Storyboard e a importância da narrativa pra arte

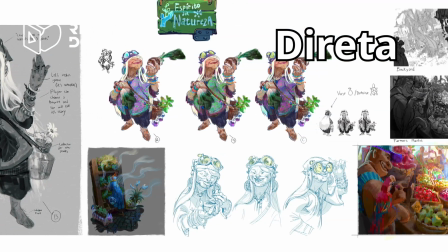3:14 Aqui tanto as descrições físicas quanto os elementos que compõem o personagem vão contar uma história também Porque se algo tá lá,
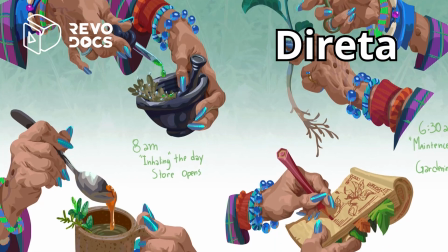3:20 é porque tem um propósito E esse propósito precisa ter um contexto Assim como precisa funcionar muito bem dentro dele Algo que o artista de VFX Paul Paulino fala muito bem em seu
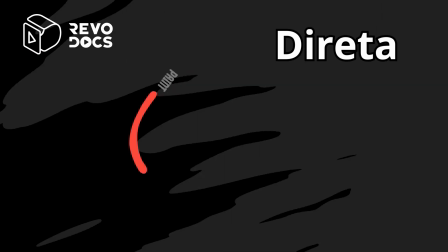3:30 texto Telling a Story Through Ordinary Objects Ele indica justamente a importância de um propósito e uma história Que dê uma característica mais pessoal àquele
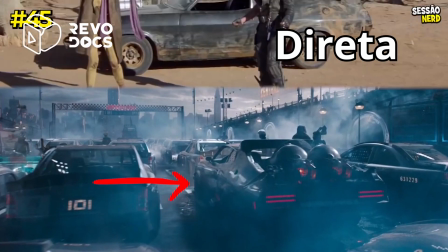3:39 objeto Assim como esse contexto funciona muito bem com os personagens tanto que se eu mostrar alguns itens da cultura pop aqui mesmo você vai conseguir conectar com o sentimento
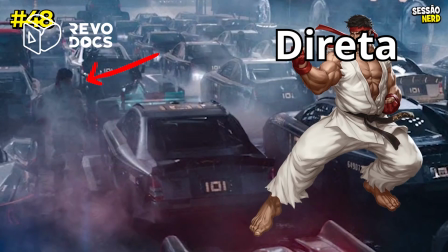3:48 e uma narrativa que aquele objeto não conta,
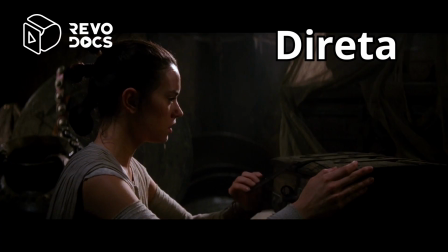3:51 mas que ele descreve pela sensação que causa em você e justamente por isso quando a gente busca representar narrativa em personagens precisamos
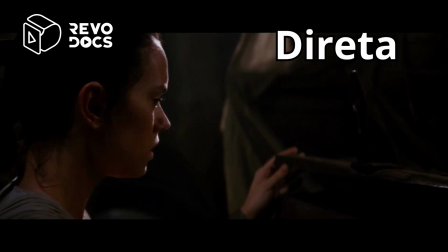3:57 pensar no contexto e como que ele se aplica sobre nós que vamos ver aquele objeto fazendo não só que a forma siga a
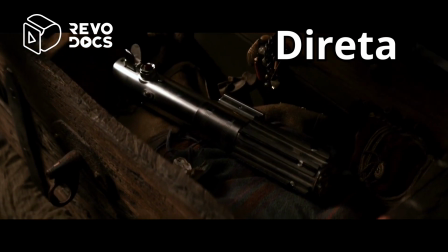4:03 função mas também que os formatos e texturas descrevam nesse objeto sentimentos,
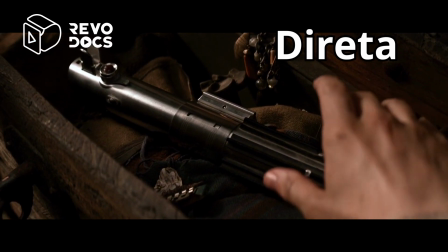4:08 histórias e gerem interesse para saber como e por que aquilo está ali da forma que está Tanto que a gente pode ver isso no sabre de luz do Star Wars dos novos filmes,
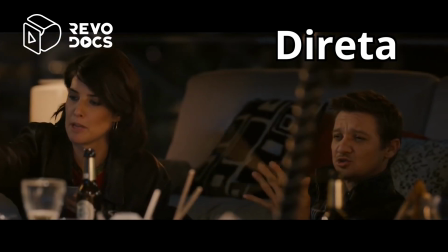4:16 na varinha das varinhas de Harry Potter, no martelo de Thor e tantos outros.
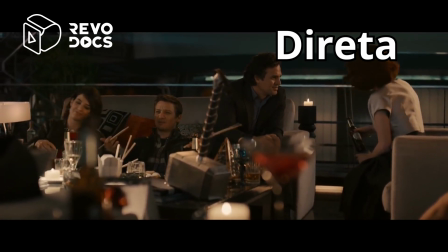4:20 Porque assim conseguimos descrever o contexto e nos conectar com uma história, tendo consciência do peso que esses objetos representam nos mundos fictícios que existem.
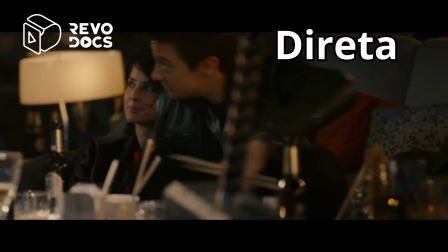4:29 E o melhor e principal exemplo disso, você pode ver em uma das franquias que mais levou gente para o cinema.
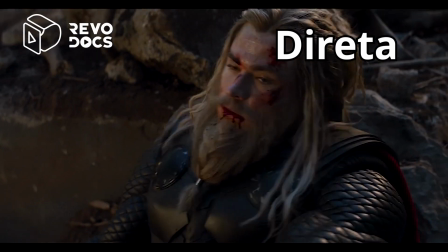4:34 Os Vingadores, que quando o Capitão América levanta o martelo de Thor, todo o peso e tensão de uma situação é convertido em esperança.
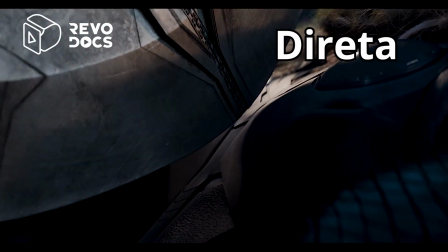4:41 Quer ver? Desespero, como que eles vão sair dali, e esperança, o martelo sendo levantado. Nesse caso a gente nem precisava saber quem que tava levantando, tanto que o clímax da cena é completado pelo personagem,
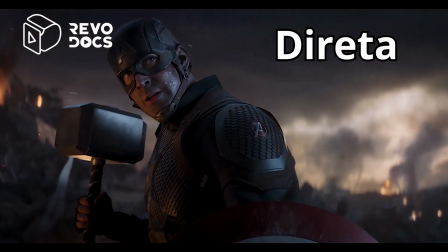4:56 mas tendo o martelo como ponto principal da narrativa, mostrando que sim, ele é digno e ainda mais é a solução pra derrotar o vilão.
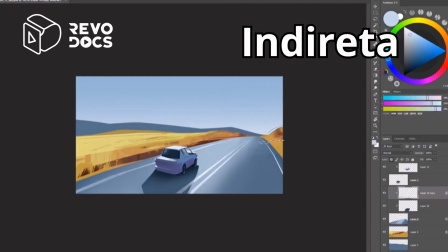5:05 Indiretos. Agora pra gente entender melhor o contexto narrativo indireto, Para a descrição de uma história,
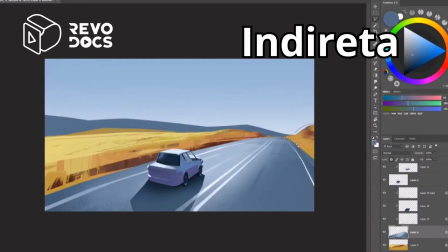5:11 a gente precisa dar uma olhada no grande artista brasileiro que eu admiro tanto, Fábio Alencar.
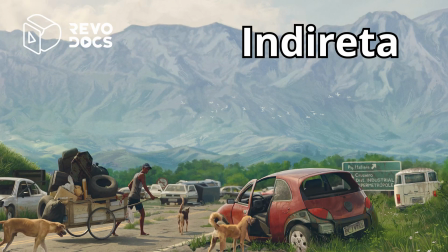5:16 A arte dele chamada Catadores representa muito uma descrição indireta de narrativa, onde temos personagens principais, no caso o cachorro e o catador,
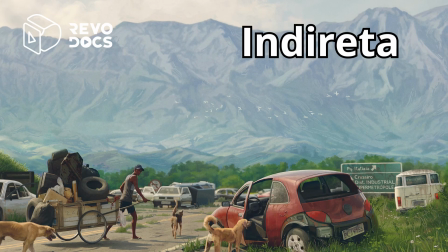5:24 interagindo com o ambiente de uma maneira que convida a gente a explorar e imaginar mais do que está sendo descrito em tela.
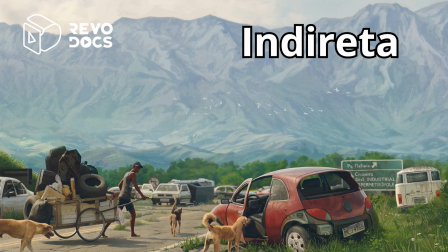5:29 Por exemplo, ele só tem esses cachorros ou só esses que vieram com ele? Os carros estão abandonados.
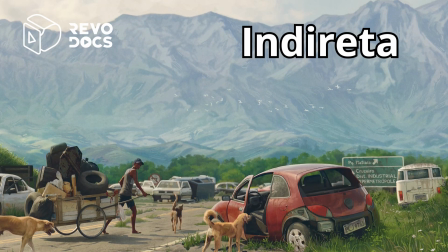5:36 Será que isso aconteceu no mundo todo? O que que fez o mundo em que a história se passa ficar assim?
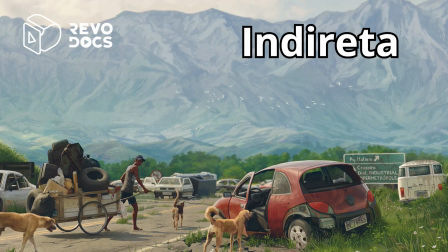5:41 Alienígenas? Doenças? Uma guerra? O que que aconteceu com as pessoas donas desses carros?
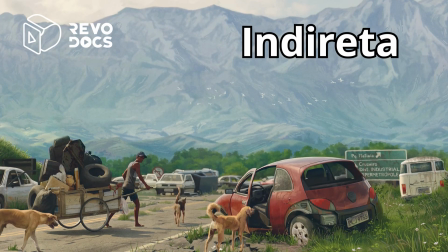5:47 Como que esse homem sobreviveu a tudo isso? Tem outras pessoas que vivem com ele?
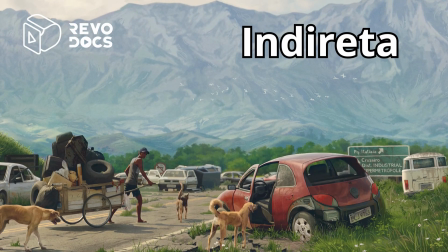5:53 São perguntas que fazem com que a arte fique mais viva por mais tempo em quem tá olhando pra ela.
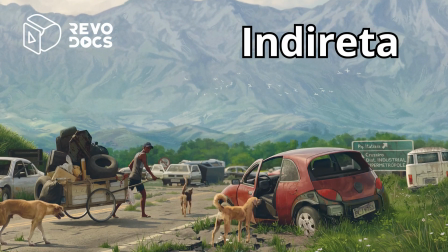5:57 De forma que em cada ponto focal da pintura, a gente pode olhar e buscar outras histórias que não são contadas aqui, mas que com toda certeza existem nesse mundo.
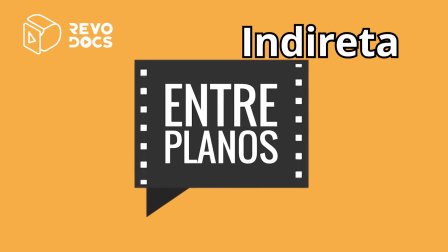6:06 Algo que como muito bem apresenta o Max Valarizo do canal Entre Planos em seu vídeo, sobre o filme Dois Irmãos,
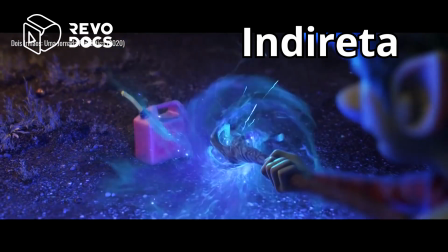6:11 os sistemas de magia podem se estender nesse caso para ilustrações e contextos narrativos,
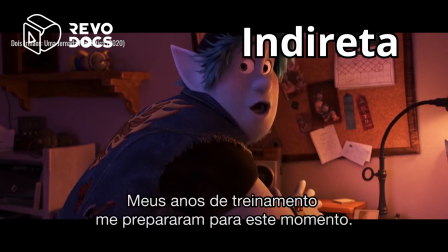6:16 onde temos algumas questões em aberto e podemos ou não responder elas e como elas funcionam no mundo em que a história se passa.
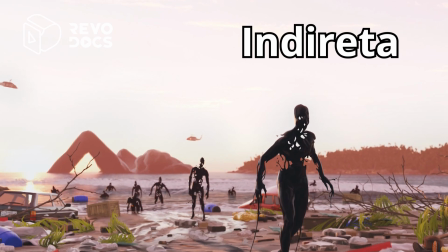6:23 E o Fabio mostra muito bem em outra arte uma resposta à criação de um mundo apocalíptico, indo de oposto à forma que ele tinha deixado mais aberto nessa arte que a gente viu agora.
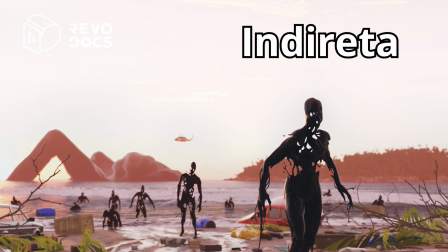6:31 Em sua arte The Black Tide, ele mostra pra gente a entidade assustadora que vai causar todo aquele caos Ao invés de deixar isso em
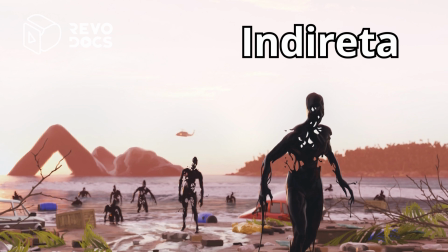6:38 aberto Então podemos ver ela como uma entidade sobrenatural alienígena Ou seja,
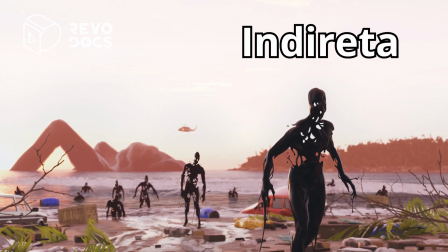6:44 uma criatura além da nossa natureza De lugares desconhecidos na nossa biologia Dessa forma,
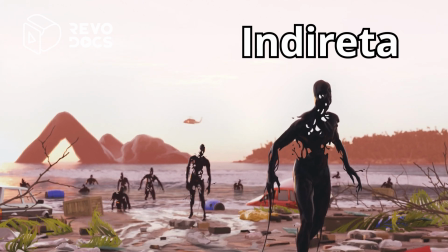6:50 já temos uma noção melhor dos caminhos e das características dessas criaturas Porque começamos a juntar a narrativa que vemos em outras soluções de filmes,
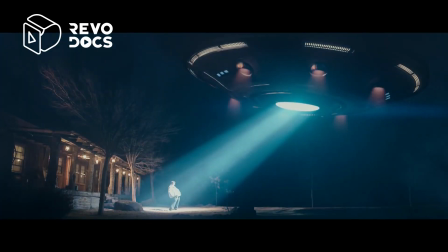6:58 livros e quadrinhos Por exemplo, se são realmente criaturas alienígenas, será que elas vêm de um lugar muito longe?
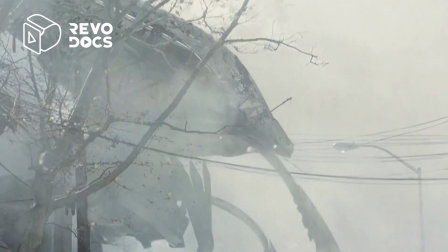7:05 Será que estão acostumadas ou preparadas para lidar com o nosso ambiente? Eles vêm em paz?